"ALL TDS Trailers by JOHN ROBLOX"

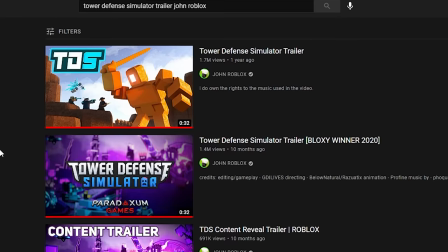0s
I wanted to do the all Tower Defense Simulator trailers,
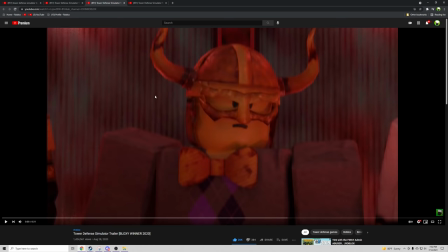3s
except that I show you good quality and I go in depth about into some of the makings of it as well.
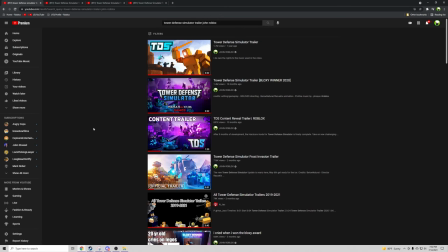9s
I'm only going to be doing trailers that I made, so this won't count for ones that Profine or whatever that first guy made.
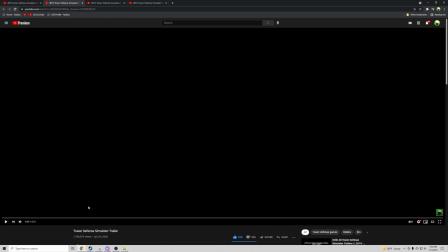15s
So this is the first ever one, January 22nd, 2020. So let's give it a watch first.
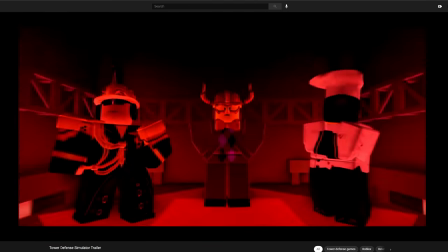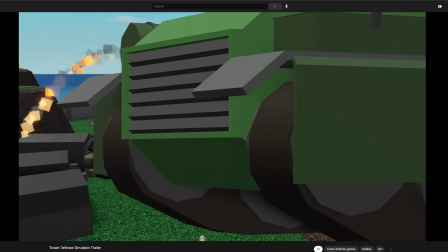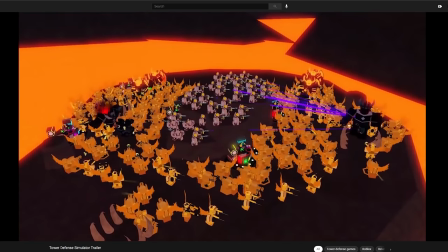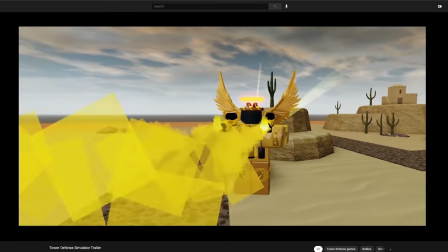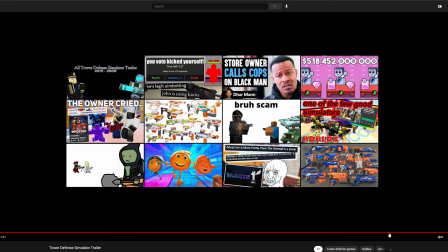53s
So that's pretty cool, although
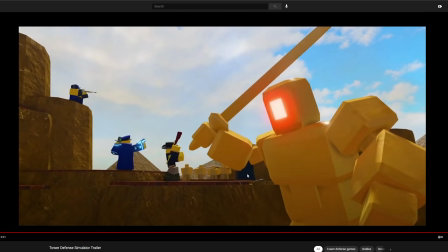56s
there was no outro, it's just kind of this sort of cool ending, but there was no text.
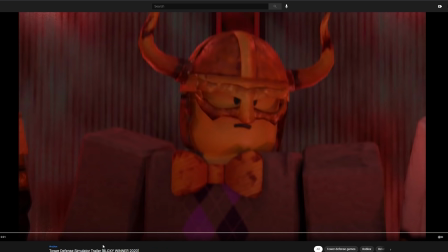62s
Let's go on to the next one. 2020, this was the one that won me the BLOX award, or rather won us.
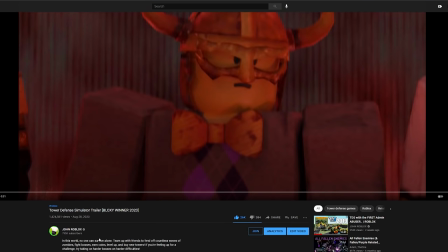67s
Really cool. Glad to have that on my channel.
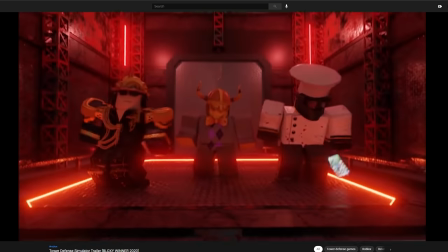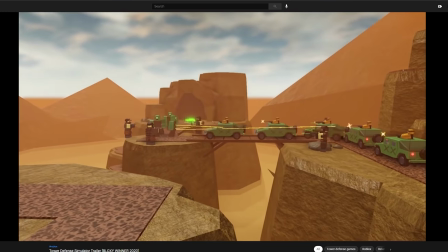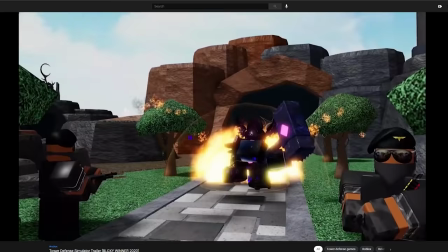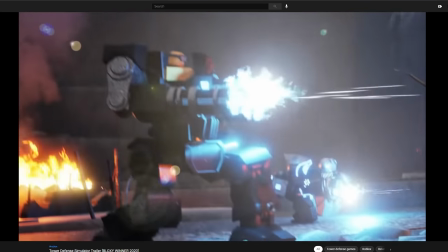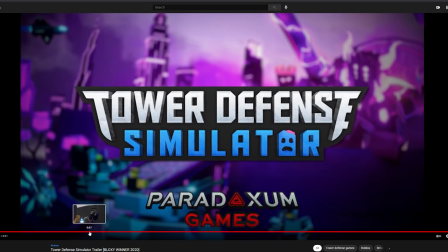103s
So that one was really good, and that's what got us the BLOX Award winner.
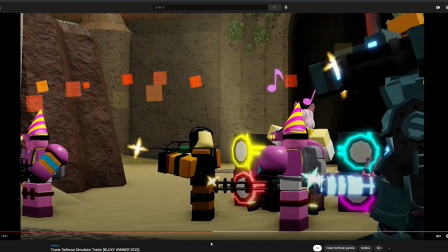107s
A mix of animation and also gameplay is the best combo you go for, along with this sort of style as well,
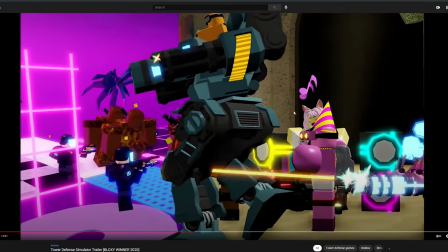114s
when the gameplay is also taken to the factor of like animation slightly,
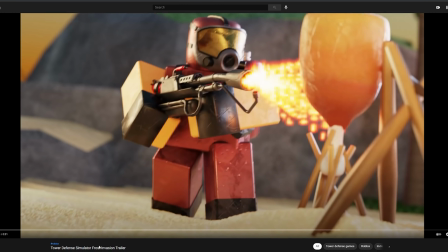119s
rather just keyframes. I'll talk more about that. This is a recent one we made. This is actually not on the game page because it is 31 seconds. This one was 31 as well. They weren't not as strict. Now they are strict about it.
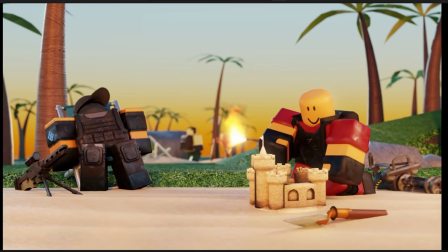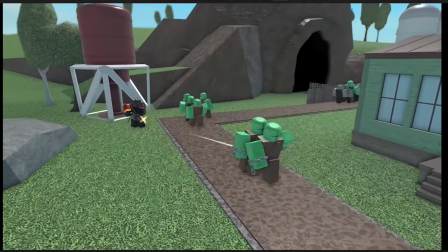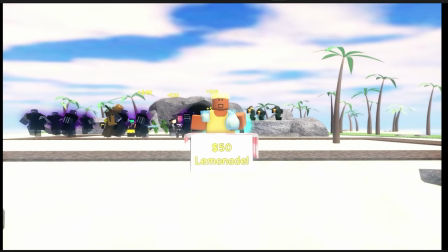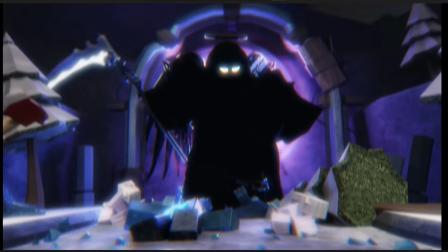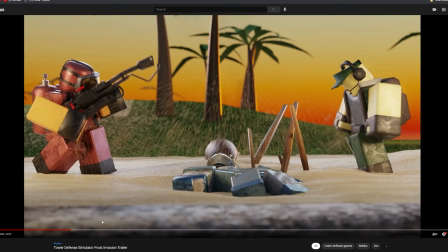162s
So yeah, that was really cool. This Profine made his own, and that one got on the game page.
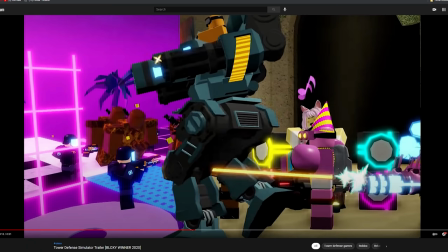169s
This one did not, because it's 31 seconds. Very weird. Out of all of these, my favorite one will be the BLOX winner, just because this was, my personal opinion, this was the best one that was made, as in terms of quality, as in terms of little story,
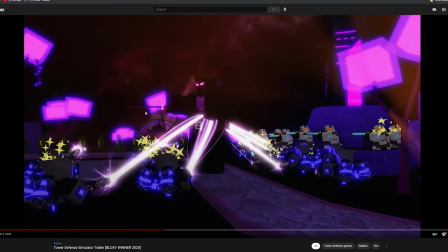183s
and as in terms of just the gameplay footage. This one kind of sucked in some spots.
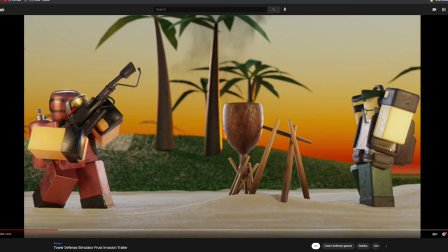188s
You really got to pay key attention to it. Now the animation itself was fine.
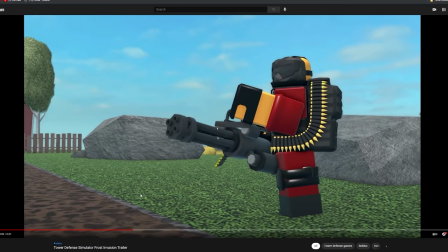195s
There's no reason wrong about that. It's just that it's a few scenes where it kind of sucked. Like this one has generic war sounds in the background. I personally would have done a lot of a better job to make it sound better.
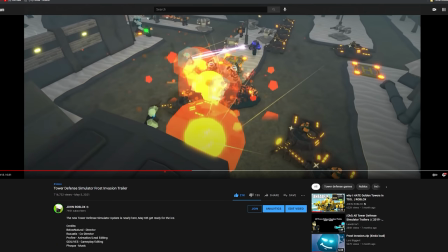209s
I was not in charge of that though. I think Profine was, right? Yeah, Profine lead editing.
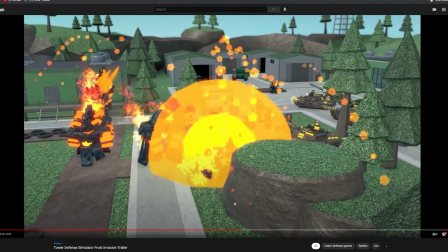215s
And there's also this clip as well, where it's just there's just no sound. There's just no sound at all.
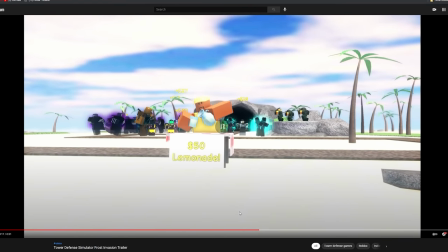222s
And this scene sucks.
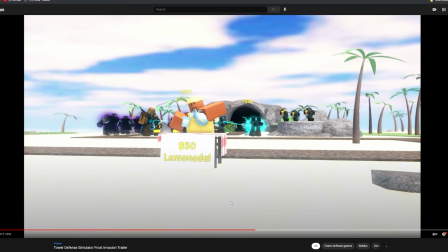225s
Below really wanted this in, but I told him this was a terrible take because it's so bright, and even in game it's bright.
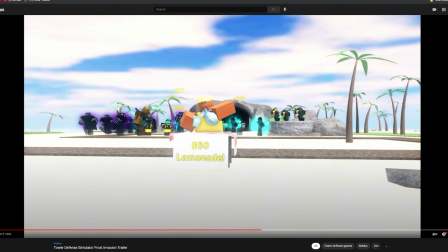233s
It looks terrible, but you really wanted to showcase this tower on this map.
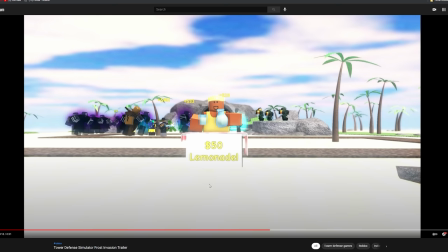238s
So it kind of looks like it was just forced in there, because it was forced in there.
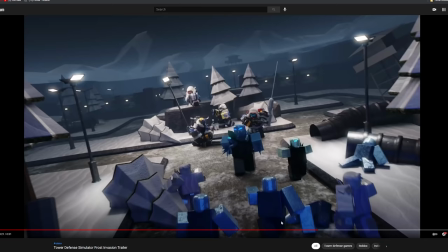244s
I personally did not like that take, but yeah, for the rest of it, I'm like, it's fine, dude.